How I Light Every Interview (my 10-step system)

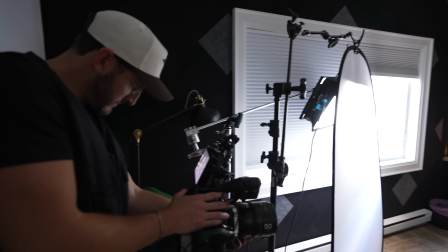0:01 Sure, you've lit an interview before and wondered, man, I wish I could do that every time.
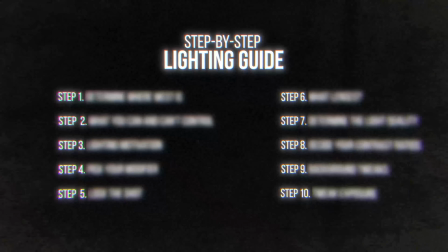0:05 This is where having a repeatable system is important as a creative, one that still has structure and flexibility. And that's what we're going to talk about today.
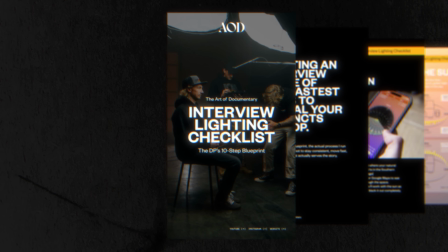0:14 We're going to talk about the 10-step process that you can take every time you approach your interview lighting to ensure that you're getting the best shot possible,
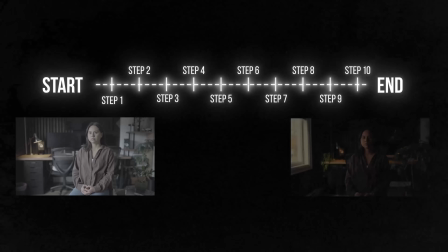0:22 so that you have a system of knowing where to start and where to end. And you can download this process as a free PDF that we have down below.
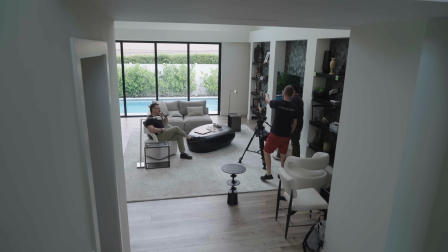0:29 I'll put a link in the description, and take this every time you're on set so you're never lost about what's the next step you should be taking.
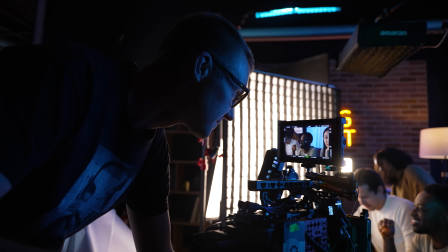0:36 These are all part of the Art of Documentary Academy, but more on AOD later, and I'll be talking about a special deal we have coming up. So let's jump into this. The very first step before you take a camera out or anything is know where west is.
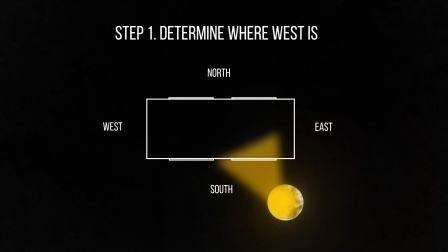0:53 And this matters to any cinematographer in the world because no matter where you are, the sun sets in the west.
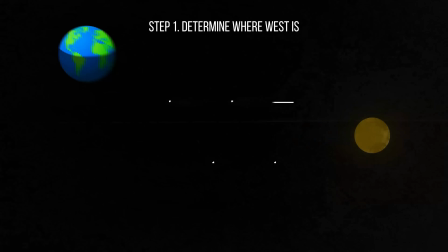0:59 This is where your light will be ending up. Now, if you're in the northern hemisphere, your northern windows in a room are the ones that won't ever receive direct light.
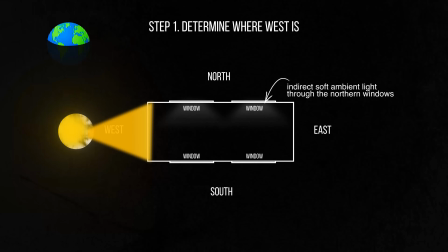1:07 So this might be something you want to have to play to your advantage because the light will ambiently come in through that window rather than come in burnt like in the south window where the sun will be moving through most of the day.
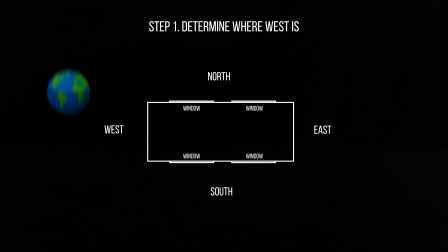1:18 Where if you're in the southern hemisphere, the south window sometimes can be more useful to work with because this is where the sun will be ambiently again spilling through and not directly coming in. If you're fighting direct sunlight, sometimes this can be challenging for interviews. There's great apps like Sunseeker, Shadow Map.
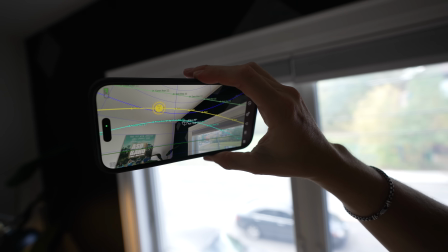1:34 There's a variety. I think Helios might even be one of them, just to be able to know where the sun is.
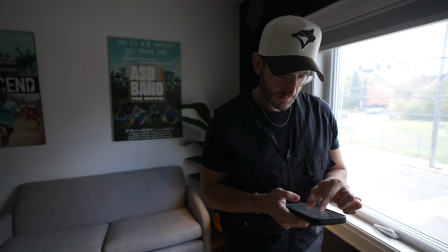1:38 Or you can even just pick up Google Maps. And when you open the map by default, it should be pointing north.
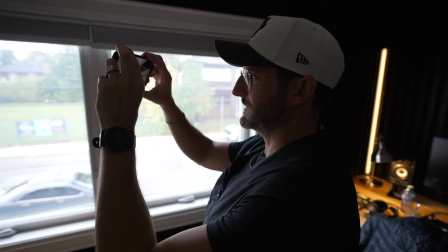1:44 Northwest. We got like a 1 hour window. 2 p.m. it's going to just start slicing through this.
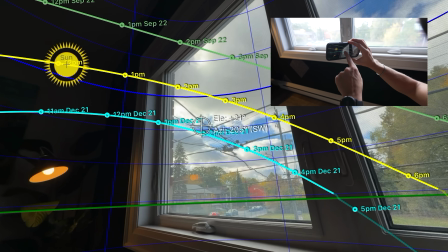1:51 This is the key with Sunseeker is if you crouch down, you can start to see at 2, that little dot there.
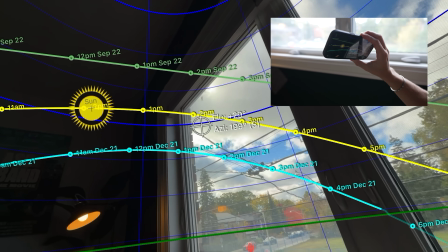1:58 This is when the sun is going to start peeking through right through here. Your job as a cinematographer is to make a plan.
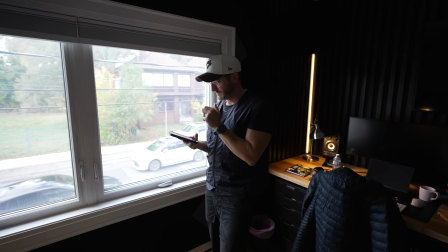2:03 Are we going to work with the sun or are we going to have to fight against it? Next is you want to determine what you can and cannot control.
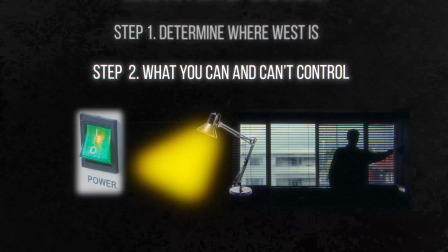2:12 Can you control the skylights in a room? Can you turn off the lights? What I like to do is to shut all the windows and shut off all the lights and then slowly
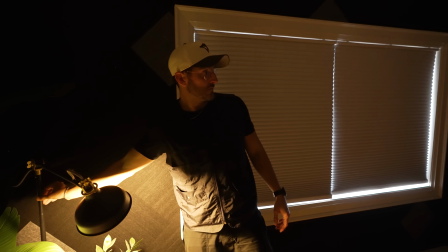2:19 add back in the practical lights in that environment to see what they're doing.
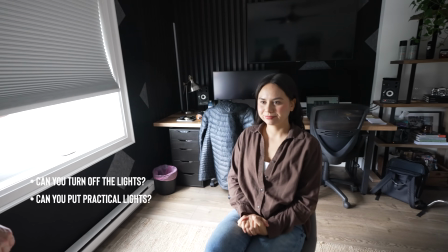2:24 I want to know what full control I have. That can even come down to air conditioning and vents or if there are people walking in the background.
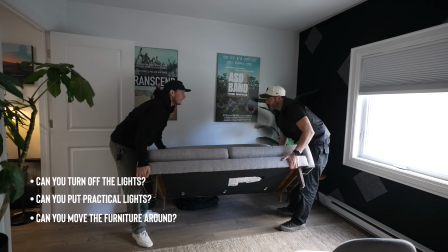2:31 So try and determine how much of a blank slate you can start with.
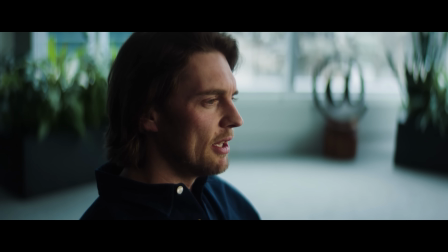2:35 We've all been there on a corporate shoot when someone says, hey, come shoot in my office, but the lights are attached to the entire floor, so you won't be able to control those. If you do know this ahead of time though, you'll know that you can black those out. Be careful, don't always put gaffer tape on those pot lights.
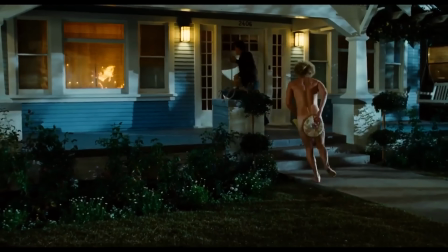2:48 They can set on fire. I've seen a cinematographer do that before. Next is you want to define your motivation.
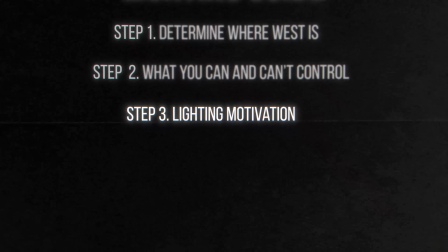2:54 And to be honest, this is probably the decision that impacts where I'm going to place the camera most.
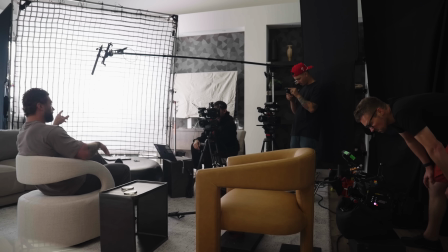3:01 I like my interview lighting to feel naturally motivated. I want my films to be steeped in reality, and I don't like them feeling like they were shot in a studio.
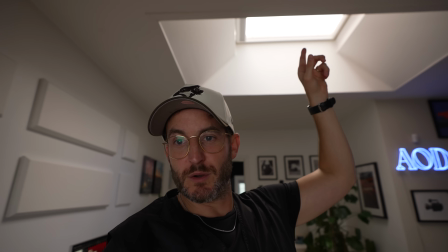3:09 Okay, so here's what I'm navigating in this room. Is the only real window is this skylight, which is an odd motivation. Usually the best place if we want our interview to look normal in this office is this space.
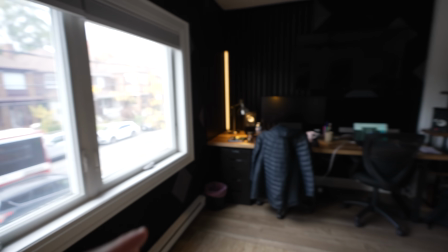3:21 We have this window, and we can keep this in the shot just off to the side to make that feel naturally motivated. So when you walk into the room, ask where is the light naturally coming from?
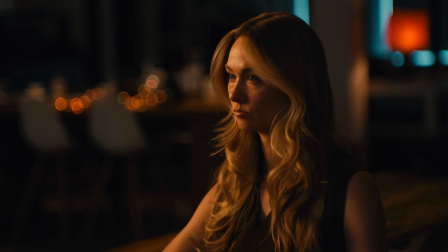3:34 And that can be lamps. You can go for a tungsten look on your subject's face. But for us, we went to this back office there. You can even see that light pooling in from right now.
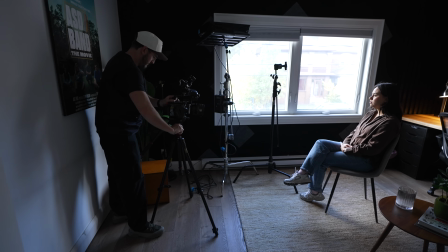3:44 Felt like a big natural source. And that gave me the opportunity to use a big natural modifier as my main key light. Now, the trick with your framing, if you really want to get detailed with this,
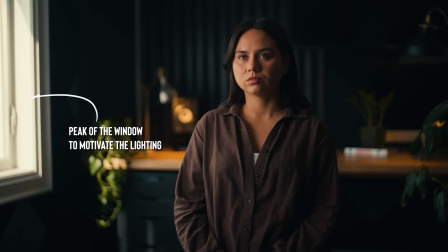3:54 is do you show a little bit of the window so people understand the space and can recognize, hey, there's windows on that side of the room.
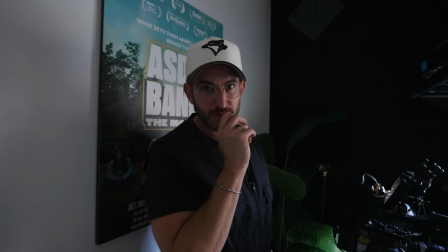4:01 That's where the light's coming from. Once I define the motivation, now I'm trying to pick my frame.
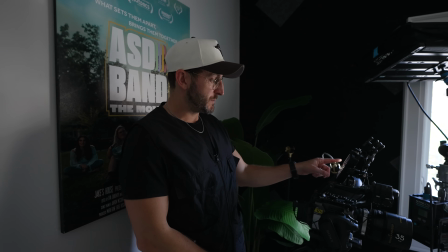4:06 Do I want to show this peekaboo of the window?
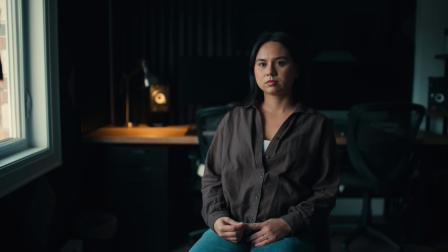4:08 I like showing a little sliver of the window so we understand where our motivation's coming from.
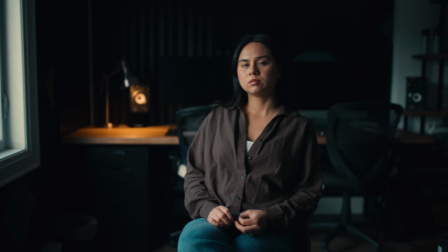4:13 But I also really like this corner here. I will do both. We'll option both.
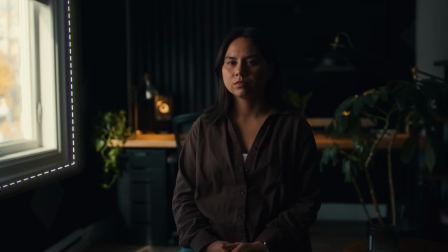4:18 We'll see what we like in the end. And ultimately, I decided with showing a bit of the window because the background felt a little simpler and felt like I had a
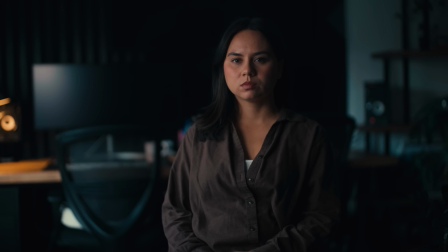4:25 little more control of how to work with that rather than having that bookshelf that had all those objects on there and a lot of bokeh. Sometimes too much detail in the background is distracting. Now, sometimes people say lock your shot as the next step,
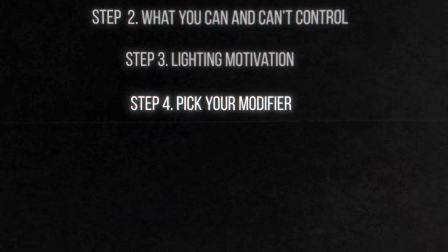4:38 but I actually like to pick my modifier because I find depending on how big or how much shape I'm adding to my character's face,
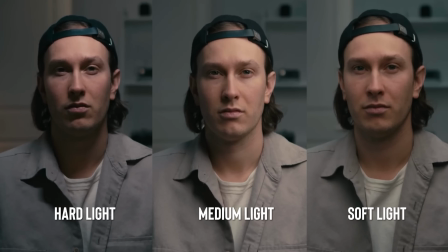4:46 that will depend where I place them in the room. So my next step is I set up my biggest light, and that's my key light,
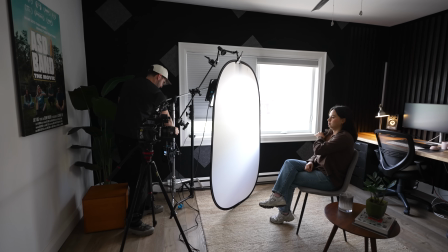4:52 and I begin to find where I want to place my subject in relation to that, depending on what kind of contrast ratio I want to have on their face.
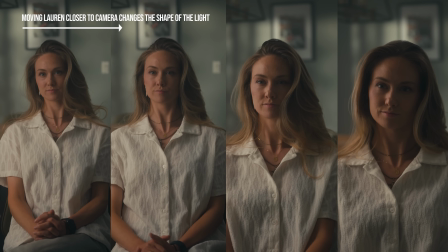4:59 Do I want to have it fully flat on their face, where the light's just all hitting the side, or do I want to go super moody like this, where only half my face is lit? I like to decide then too, what is the quality of this light? Is it going to be a hard shadow?
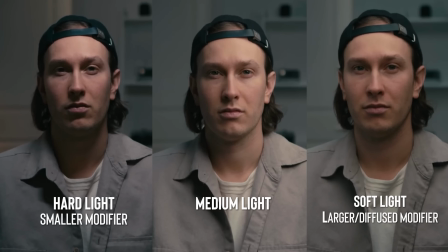5:13 Is it going to be a softer, more diffused light? This is where you want to determine what modifier you want to be using. To me, is a little bit based on the motivation.
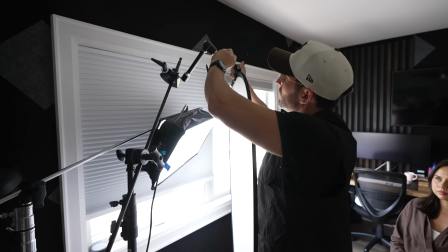5:20 If you have a window with hard light or coming through in the background, you're likely going to want to emulate that with your key light, so it doesn't just suddenly feel like, why is this light soft?
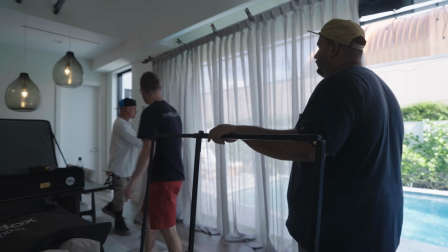5:28 But if you have shears on the window, then this could motivate your light to being soft.
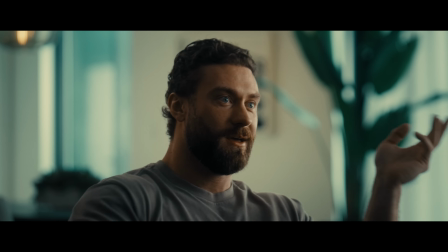5:32 You want to think about the quality of light hitting your character's face if you're trying to go for a more realistic look, so that it doesn't just feel like, in this case, that you're using a giant softbox, because not all light is equal.
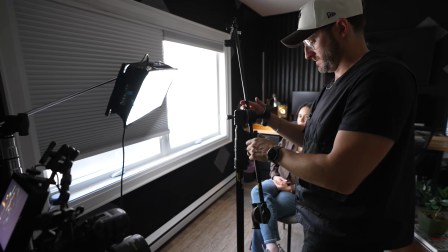5:45 So once I have my main modifier and I have that set up, that's when I begin to finesse and decide where to place my subject, which would be step number 5.
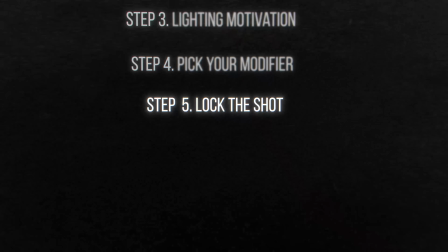5:53 Locking your shot. This doesn't mean you can't make tweaks to it, because I always will make adjustments, but I now like to begin to decide, okay, here is where my main subject is going to go. And blocking the subject also depends where and how deep you're going to put them in the room.
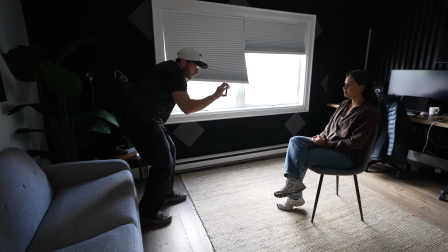6:08 In this case, I put Kim halfway through the room, and it meant we actually had to move some of the couches.
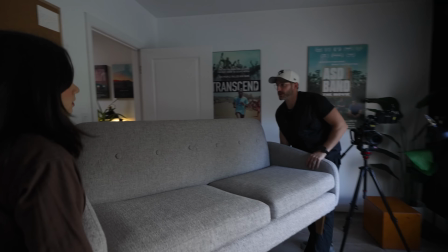6:13 This comes back to our second step of, do we have control of this room? Can we move these objects? We moved this so that I had enough depth between Kim and the background. Typically, when I shoot interviews, my subject is never closer to the background than they are to the camera. It's usually a 3-to-1 ratio, that the distance from where they are to the background is 3 times as much as they are to the camera.
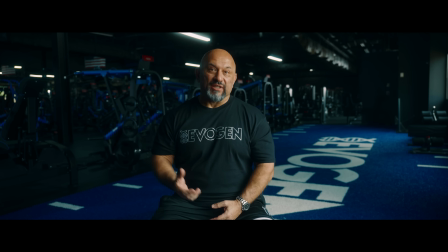6:31 That's a general rule. It really depends the house, depends where we're shooting. You can see these interviews that we quickly set up this last week in Las Vegas for the C-Bum film.
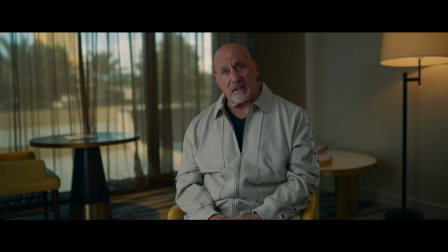6:39 All of those shots, my subject was either in the middle of the room or we were close to a wall, and we had the full depth of the room to work with.
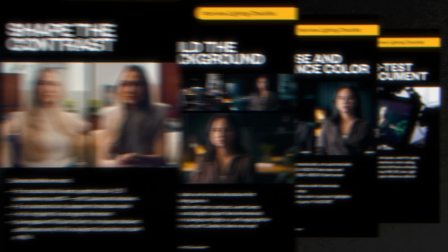6:48 And as mentioned, all these steps are listed in our free downloadable PDF. We have tons of different guides like this available to download. I'll put a few more down below in the link.
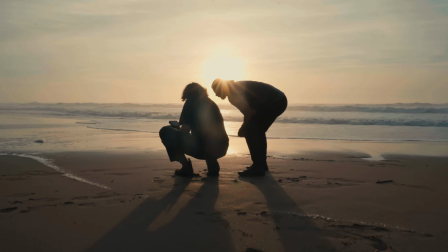6:59 These are all part of the Art of Documentary Academy. And Art of Documentary is an academy that's had thousands of filmmakers come through it.
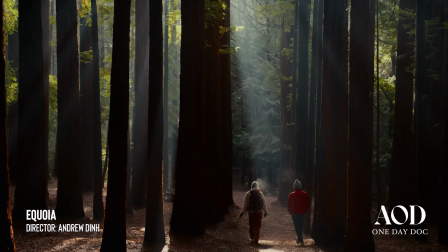7:06 Some of them releasing their very first films, and others releasing masterpieces that they've been working on for years.
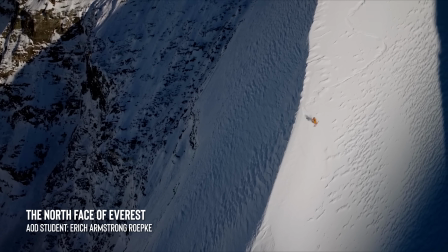7:11 It's been so incredible. Our students are surpassing us in what they're doing, winning Emmys and getting tons of awards.
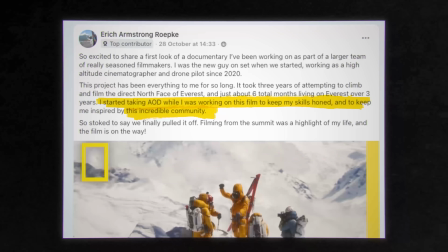7:17 One of our students has just gone up to Mount Everest, and he was able to do that project because of different connections in Art of Documentary.
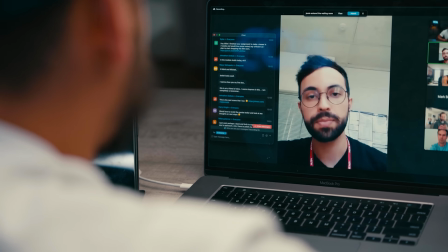7:23 All of our content, courses, communities, and monthly calls will help you hone in on your craft of being a true filmmaker. And this Black Friday is your chance to join AOD. We're having a 40% sale off on all of our courses across the board.
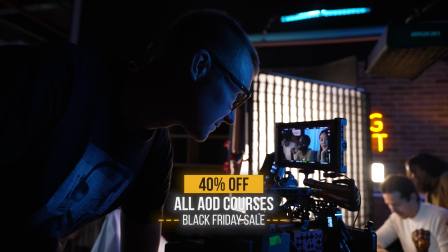7:39 This is the best sale possible for our individual courses.
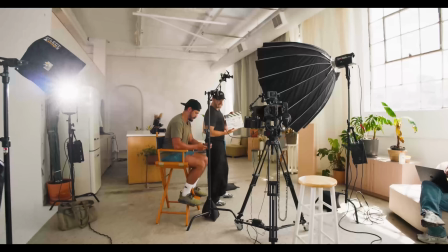7:43 And if you want to guarantee your spot, then join our early registration happening November 12th.
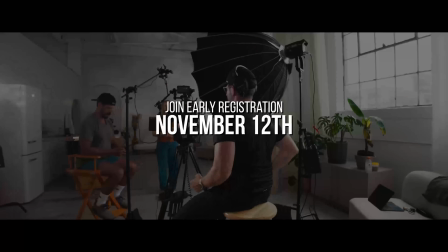7:49 And if you get onto this list, you'll also get an additional 10% off the course.
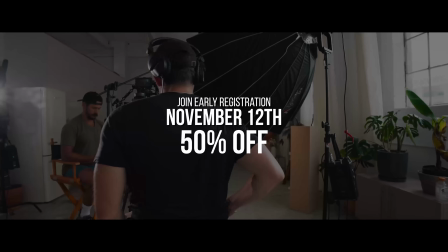7:54 This is 50% off an AOD course. We've never done a sale this big.
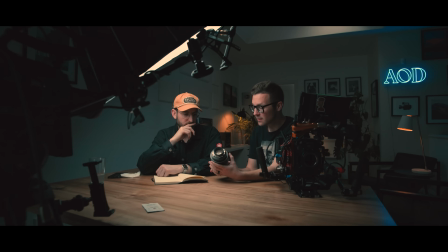7:58 We have 7 courses and hundreds of teaching videos that will help you become a better storyteller.
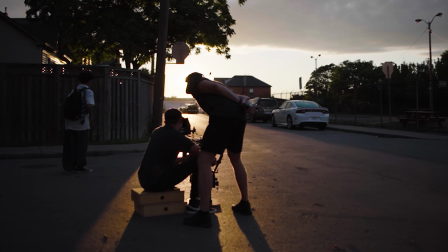8:05 Ultimately, anyone can learn lighting, but can you find a story and direct it at your best potential?
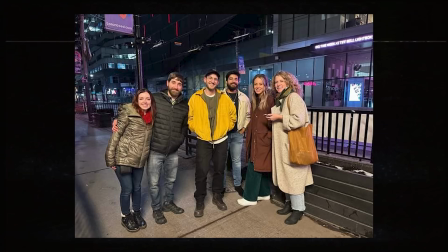8:11 Well, that's exactly what will help you do in AOD. So hope to see you on the inside of AOD this Black Friday.